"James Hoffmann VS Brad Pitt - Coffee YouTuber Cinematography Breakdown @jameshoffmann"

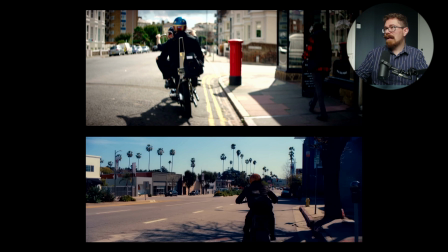It feels like they're going for trying to make the bike exposed rather than exposing all the hot highlights like the street and, by the postbox just there.
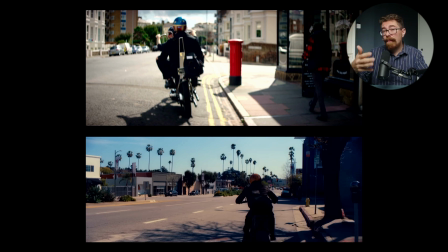I'd say drop it down a little bit. It's just a little bit crunched. Could be a grade thing, I believe they shot this on red. I'm not sure which red, but probably has plenty of latitude. There's a couple of things you can do if you're not feeling like you're getting it quite.
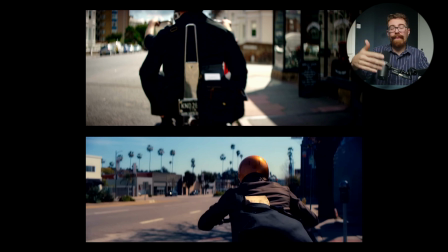They had some bounce, bring some bounce in, and then just let them go off, because once they're, out of the initial couple of feet, you're not going to be doing anything. And that way you've taken care of it. You've appeased the agency. If the agency on set and they're saying, we need a more definite look on the bag,
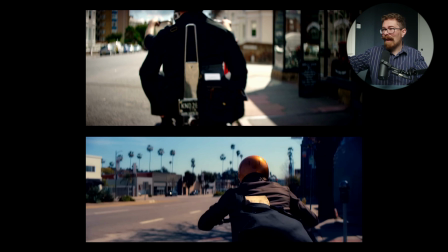and indeed here you have black on black with the white label. In the case of Brad's bag, it is a lovely, lovely brown paper bag, and that stands out a bit against his, costume, against the jacket and the bag, but that's a good point as well,
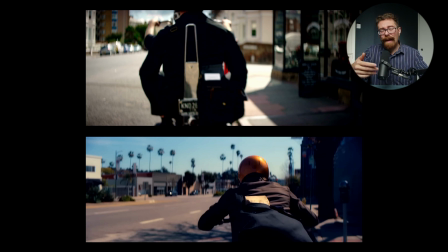like styling and how all of the different elements are working together. That will have been something that is thought about, and it does stand out. So on these shoots, having someone there who is making sure that all of that makes sense is also imperative.
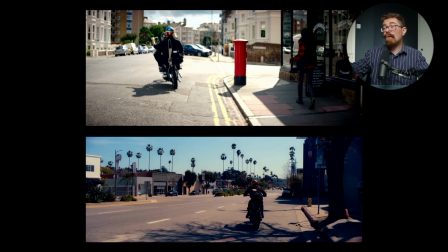Yeah, definitely bring this one down. You could get it looking almost the same, just with a slightly lower level. And I think save the highlights. You could have bought them up in post if you really had to, I reckon, just to pop them a little bit.
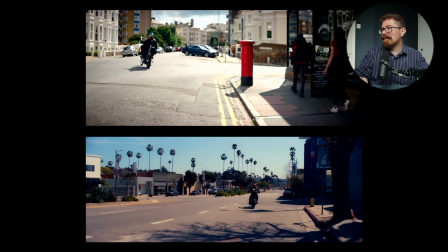But if this is gone, it just looks a little bit too hot. This is nice.
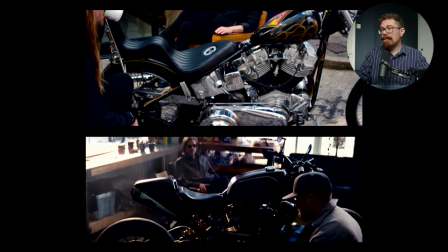I think, again, I'm going to talk to shape for this, and I know that they shot this outside,
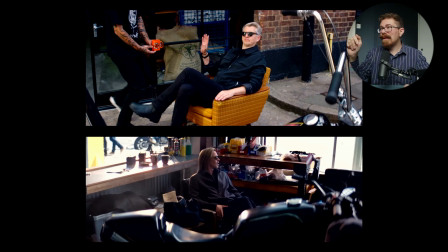so harder to do. You can see in James's glass actually, big tell just here. Got the light coming in from this side just here. You've got all of that just filling in his face. I think the biggest difference to take away from the two is shaping and layering in,
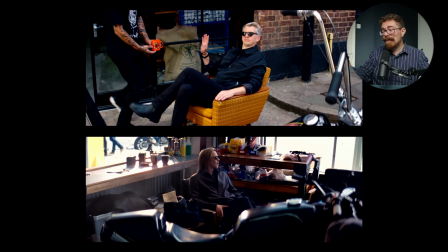and the luxury of having the location. In the version on the bottom with Brad Pitt, you have lots of light coming in from the window. It's super hot, it's blowing out, it's gone. But they're kind of going for that, you know, like hazy, sunny, bright feel. But he's still got enough light on him that you can see him. But it is coming in from one direction, and he has a downside.
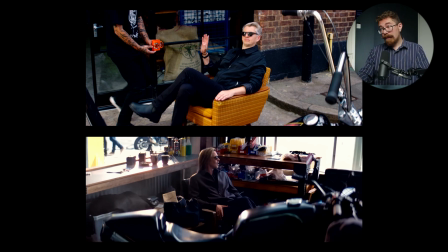It's not all super, super bright, and it's not all super, super dark either. It is shaped off and sculpted. The shot for James, he's getting flat light. His entire face, everything is, you know, take it in there.
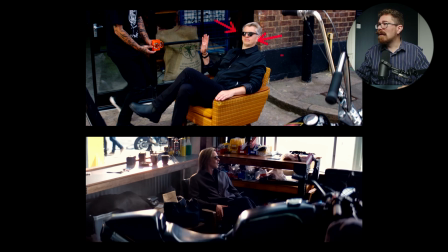This side is the same as this side. He's got a little bit down under his chin. His arm's the same. Look at Brad Pitt. He's got light coming in this side, and then just here, it's actually darker, way darker than his highlight along there and the highlight along his hair.
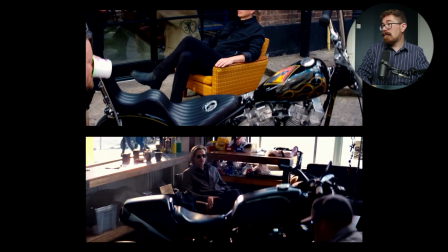Now, the same will be true if we just rewind a little bit of the bikes as well. Different bikes, different look.
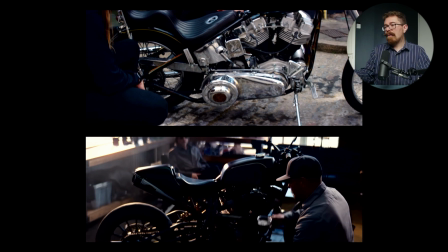Obviously a much blacker bike on the bottom, but you can see the contrast from the light coming in through the windows versus everything, you know, just firing in. You've got light coming from here, you've got stuff bouncing up off the ground, you've got the sky,
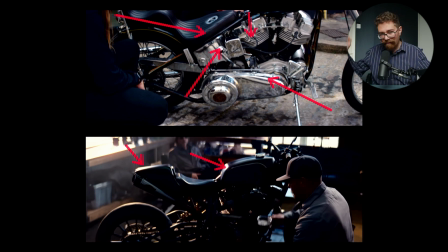which is going to be over the top just here, just filling everything in, very soft down, kind of toplit look. And it just doesn't have the structure.
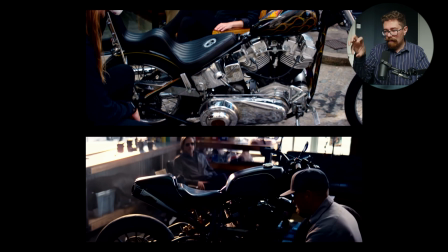And that structure, the light, the shade, the contrast, the shapes, they're doing a good job with the framing.
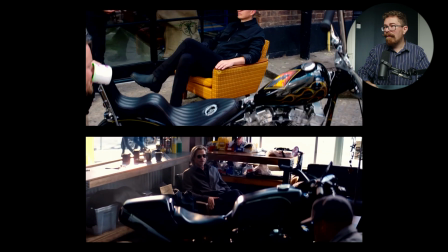If I was to overanalyze one step further, I would say in the version with Brad Pitt,
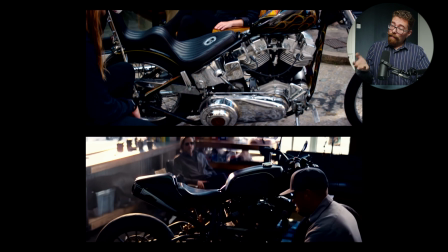it's not a straight tilt up and slight boom up.